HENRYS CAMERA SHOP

Hi, I'm John Bregor of John Bregor Photography and this is Henry's Calling the Shot,
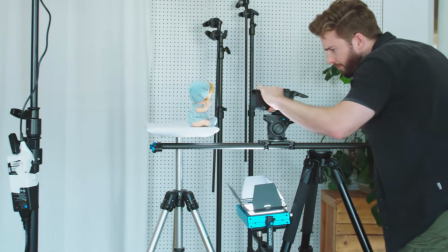(0:09)
a series that breaks down interesting or intimidating photos and videos and shows you how to easily recreate them. And today I'm going to show you how to capture the dolly zoom, an in-camera effect popularized by the Alfred Hitchcock film Vertigo.
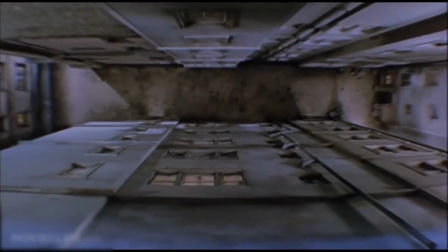(0:24)
That shot became so famous that many people refer to the dolly zoom shot as the vertigo shot. Now it's a pretty simple concept. It's achieved when a foreground element stays the same size while background elements grow or shrink, taking advantage of lens distortion.
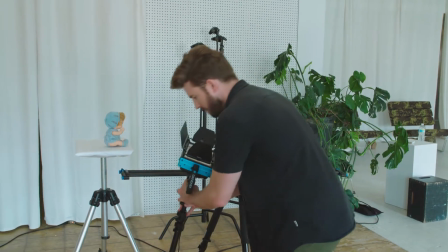(0:40)
It basically messes with your sense of depth. On a movie set they'd lay down track, have someone to push the dolly, have a camera operator controlling the zoom, and then a focus puller making sure the shots are in focus. But these days you You can wear all those hats, and you can pull off a similar shot with a pretty simple set of gear.
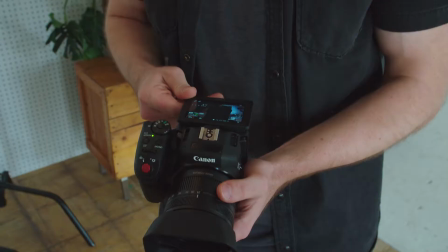(0:58)
Instead of a dolly, we need a slider, a camera with a really good autofocus, and a zoom lens.
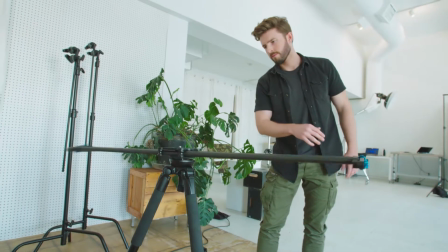(1:04)
I'm using the Canon XC10 4K camcorder, a Cameron 120cm slider, and a Manfrotto tripod, all from Henry's. All the gear I'm using today can be found in the description below. You need to have a camera with a zoom lens.
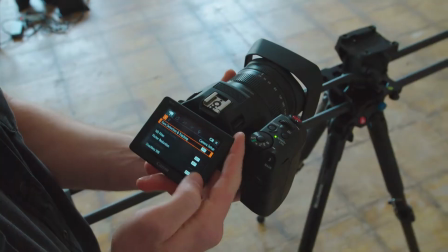(1:18)
The key is good autofocus, preferably with object or face tracking. And that way you can keep your focus on controlling the zoom and operating the slider.
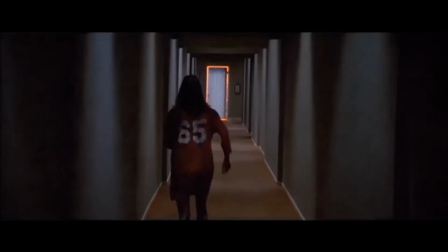(1:28)
Now this shot creates a dizzying effect that throws off the viewer's perspective. It can make almost anything seem a bit creepy. Now it's best to shoot with a higher f-stop because it will increase your depth of field and
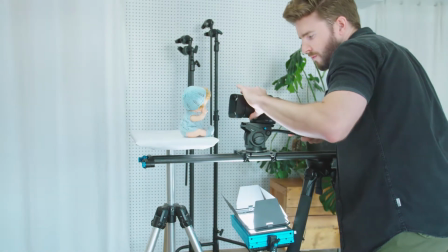(1:40)
help your camera keep the object in focus as you move in on the slider or out.
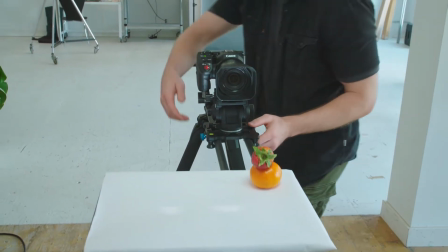(1:46)
For the shot to work, you need something to create perspective. For example, if I shoot this orange in front of a white background, I'm not going to understand its relative size. So I need to put this object in a space that can either compress or expand in context.
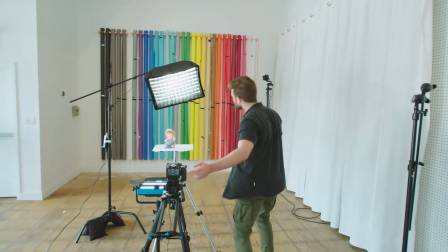(2:04)
Today we're going to play with a couple of props just to show you what I mean. Now you might be tempted just to zoom in, but it's not going to work.
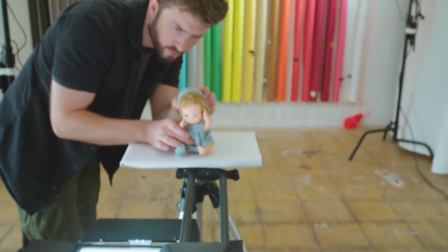(2:11)
The zoom in shot just magnifies the image and it's not playing around with your perception of depth.
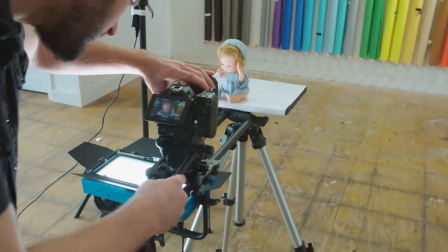(2:17)
This is a complex shot, so give yourself time to perfect it. Trial and error is all part of the fun. And that's the Vertigo shot. Let me know in the comments below what other shots you'd like me to deconstruct.
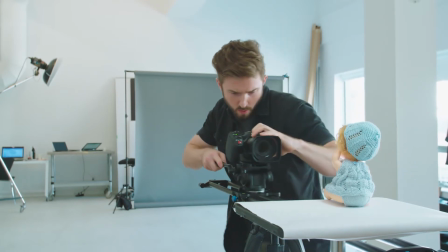(2:29)
This is John Bragar for Henry's, and that's calling the shot.